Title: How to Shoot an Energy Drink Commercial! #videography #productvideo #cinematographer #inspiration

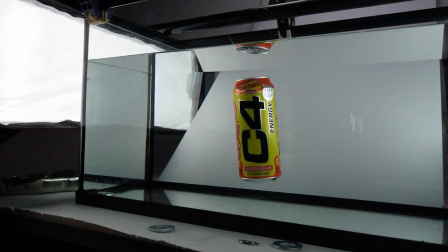4:17 One thing I think is good to mention if you're trying to do this, I really wanted to keep the cap of the can sealed, A, because it's a carbonated beverage and B, there's like the tiniest bit of air at the top. Just the top would float up because it had that buoyancy in it. So I ended up having to crack the can, dump all the liquid out, and then try and kind of seal the can a little bit more and sink it completely. Just that tiny bit of air wasn't letting the can submerge entirely.
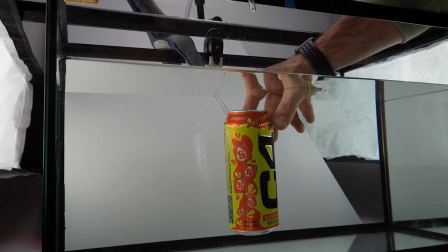4:44 So if you're ever doing something like this, we suspended it using fishing lines so it's easy to mask out, but you definitely have to sink the can in its entirety. That was like an aha moment for us after 20 minutes of trying to figure this shit out, but that's the way you it. You can't weight it, you can't suspend it, you can't tape it because it's in water, so you got to drain it and sink it all the way. Get rid of the buoyancy.
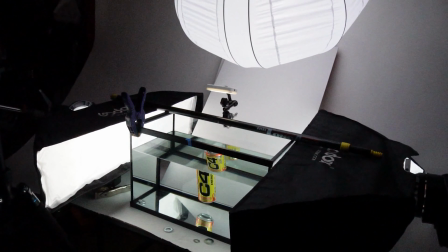5:07 Same lighting setup as last time. We've got the two strip boxes shooting inside the fish tank.
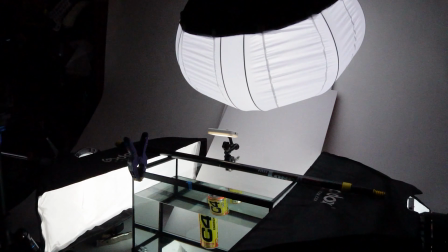5:13 We got the overhead shooting down, casting on the backdrop.
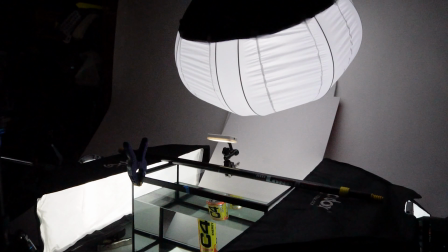5:16 The only thing I did is I added a little loom cube in the back to hopefully illuminate the back of the ink a little bit more. So let's try it out.
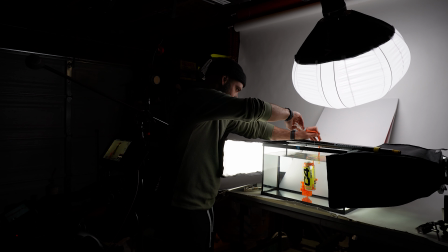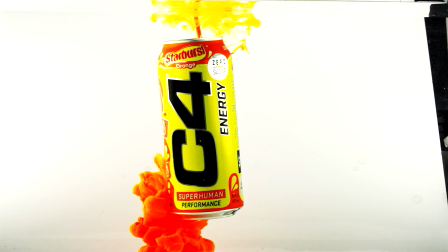We did three attempts. I'm talking to you and I'm talking to Reese at the same time. So we did three attempts of the orange. Each one was progressively better, but none of them were the shot by any means. Not completely unusable, which is cool, but not like our hero shot of what that ink looked like. But I think I figured it out. What we were trying to do before was actually drop, if this is the can,
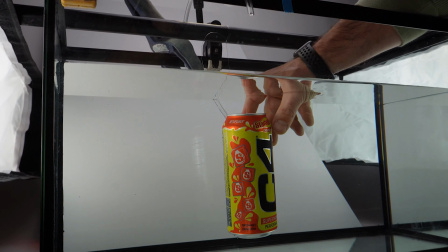5:57 we were trying to drop the tube back behind the can and spray the ink behind the can, thinking that gravity wouldn't be forcing it downward as fast as it was, but it did. So when we got the best results, we actually shot out of the water at the top of the water and let it flow over the top of the can. The thing I just figured out was that if we actually move the can forward, still shoot at the top of the water, it's going to plume, right, closer and actually envelop the can, but we have a lot more time to see the ink as it's falling before it envelops the can. So that's what I think we do. We bring the can forward in the tank. We still shoot from the top of the water. We shoot the ink from the top of the water and we allow gravity to do its thing, but as it's traveling forward and enveloping the can at the same time. I like it. Me too. Let's try it for the red.
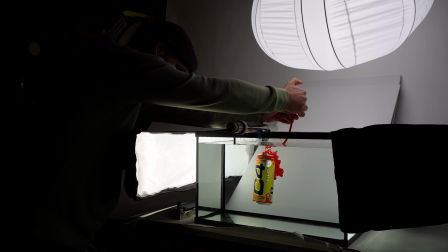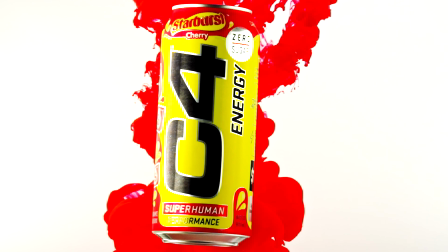6:54 Yo! That shit is fucking fire! Look at the bottom of that thing!
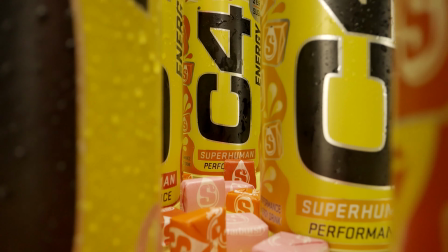7:01 I think that's how you do it. These last two shots were really just an effort in geometry and placing everything exactly where it needed to be.
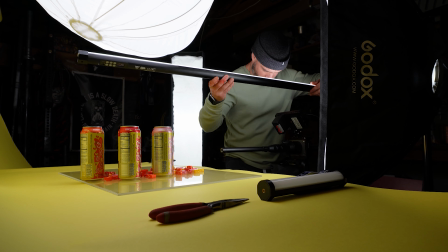7:10 For this one, as you can see, we used the probe lens and I had to pull back a pavo tube to get light into the back of the shot.
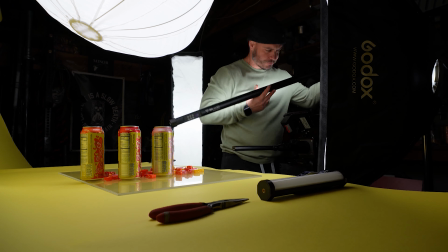7:17 It really was a fairly easy one once we got everything lined up. Same thing for this one.
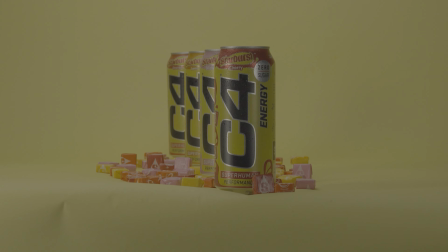7:21 Again, using the Rhino Arc 2, we set our endpoints and had everything lined up so that on the right side of the slider,
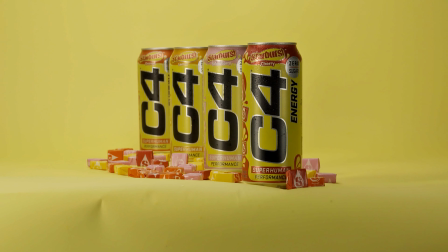7:27 it looked like there was one can only to reveal as we moved left, all four of them stacked on top of each other.
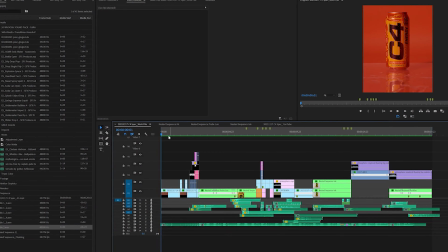7:33 Into the edit in Premiere.
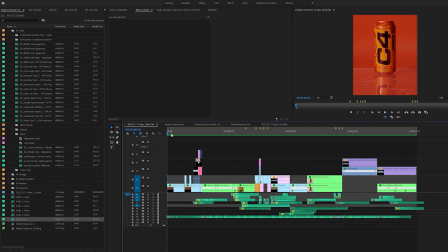7:35 And really there's not a ton of stuff that's super complicated here other than a few speed ramping techniques and one particular shot where we had to mask out the fishing line that we used so as you can see everything's kind of moving through here it's all hard cuts and you've guys seen this
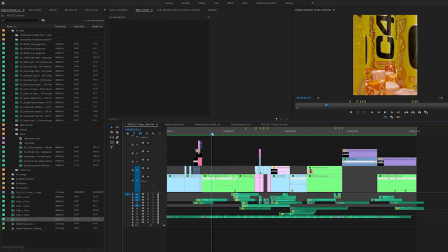7:54 video at the beginning I'm going to show it again at the end again this shot right here really is just simple speed ramping and framing how these things are going to come in this shot right here is the only shot we had to get a little more complicated with let's open this up and show exactly what we did so we just got some stock water footage that's here and we were able to key this out really take a screen overlay so i pulled out all of the black and then we have our sequence
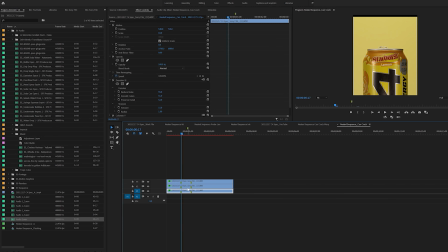8:21 here where we masked out our fishing line that was here so you can see what this mask path looks like here and as the thing moves up it starts to kind of expand over so again nothing that's really overly
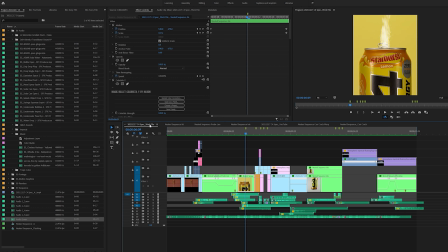8:36 complicated in terms of what the edit looks like again all we're seeing really on these instances are just speed ramping techniques that we have this one is kind of the other pretty interesting key framing that we did on this one what i wanted
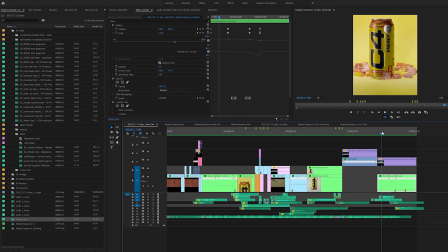8:54 to emulate here is that the camera had pulled back and then spun around with some type of ramping so you can see i had some scale positioning here that was very useful and then we
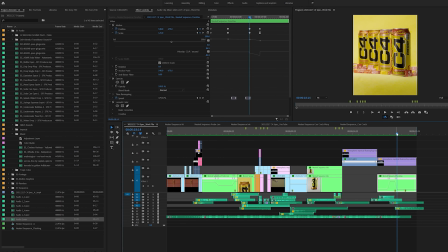9:09 speed ramped the motion on the slider so that what we were left with was a cool kind of double whooshing effect once all these hard cuts were done it was just a ton of sound design so i'll play that through just so you can hear the sound design on its own but again
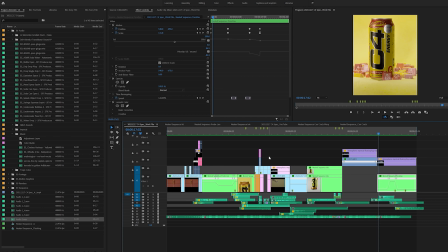9:25 the edit thankfully was not overly complicated we really were just doing a lot in planning what those shots looked like and let the shots sing out rather than having to edit our way through a great thing in post.
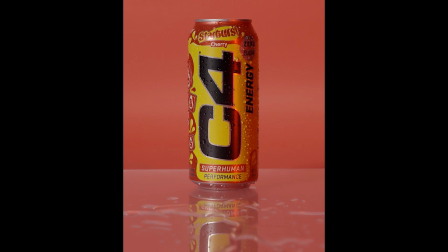9:37 So now I'll play this thing back just with the sound design and then the completed video.